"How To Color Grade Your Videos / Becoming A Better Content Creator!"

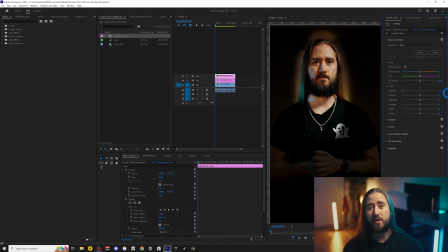487s
We're creating a very aggressive mask around our subject to help our subject stand out from the background, right?
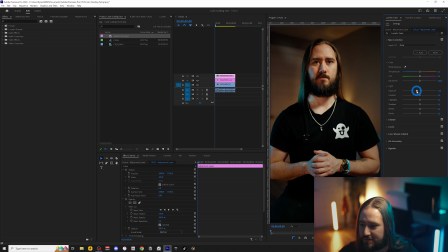494s
But instead, we're gonna make it very, very subtle, so you don't really notice, except for your eye just gets drawn a little bit more to the face of the speaker. So now we go from this, we add our color grade, and then we add our mask,
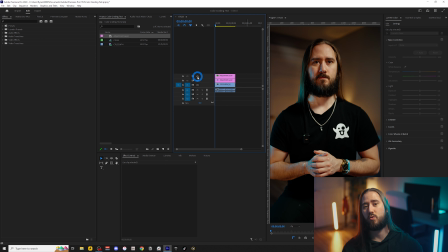511s
and now we have a much more cinematic looking video. And now that our color looks good and our video is ready to go, I would normally add one last thing to something like this.
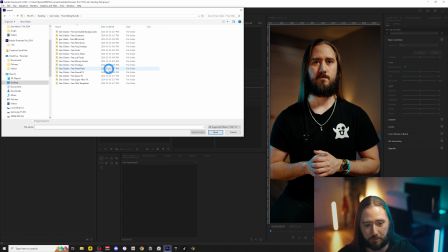522s
If we head back to our desktop and we go to our free editing bundle, we have a bunch of different assets and effects that you can add to your videos. And if you noticed in my last video, we did overlays. I normally like to add overlays to almost all the videos that I do.
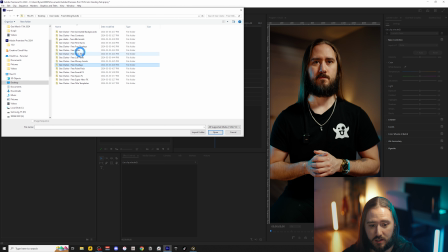538s
So we're gonna go ahead here, we're gonna dive into the free overlays, we're gonna head to the textures,
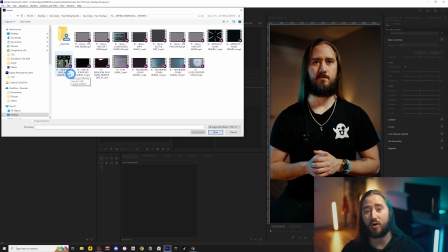544s
and instead of using an overlay, we're gonna go ahead and add a grain filter on top of it.
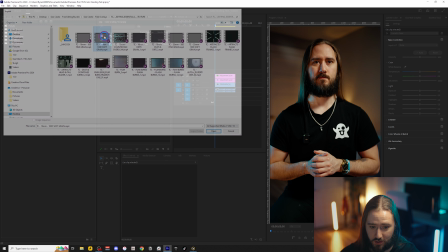550s
So we're gonna use the 16mm 100D soft grain. Once that gets added, you can go ahead and drag this on top of your footage. And if you wanna learn more in detail how to use overlays, head to my last video and check it out.
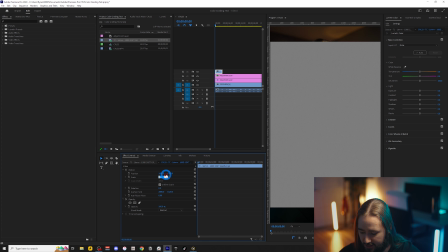561s
What we're gonna do is we're gonna go ahead and stretch this up. Let's call it 120, so it covers the full screen. We're gonna take the blend mode and we're gonna drop it to soft light.
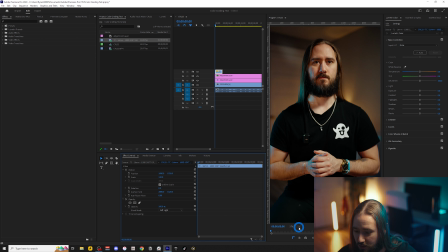572s
And what that's gonna do is, if you can see really, really close here, I'm gonna zoom in just so you can see it.
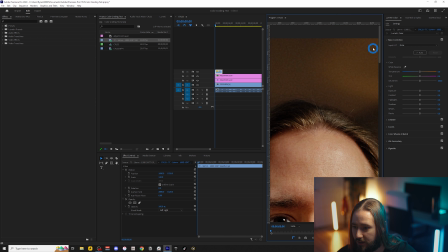577s
Go right up into here. You can see it adds a lot of noise and grain to the background, okay? and as a whole to the whole image.
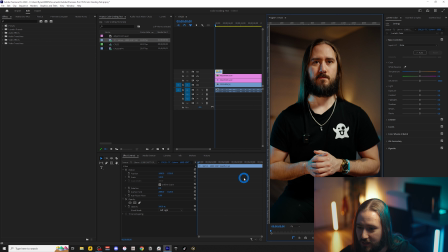586s
But the benefit of that is you get this really cool old-fashioned film look. It just adds a little bit of nice noise and distortion.
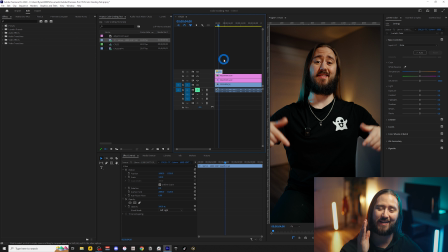595s
Now, you don't always have to use this, but once in a while I like to add it to certain clips to help take away some of that cleanness. Ironically enough, sometimes when things look too clean, they don't look as natural and as human. So once in a while, adding a little bit of sprinkle of that noise can add for a nice little effect.
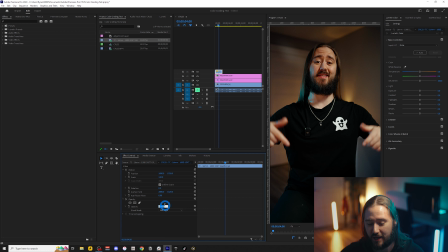612s
And of course, if you click on it, you can come down here to the opacity and you can change that opacity to match to taste however you like it. And those are some quick tips on how to color grade your videos. I hope you found this video valuable, and don't forget to grab my free editing bundle below. I also post daily videos over on my Instagram, so make sure to follow me over there. I'll be posting new content every week right here on YouTube in hopes of helping you not only become a better video editor, but a better content creator overall. So don't forget to hit subscribe, and I'll see you in the next one. Peace.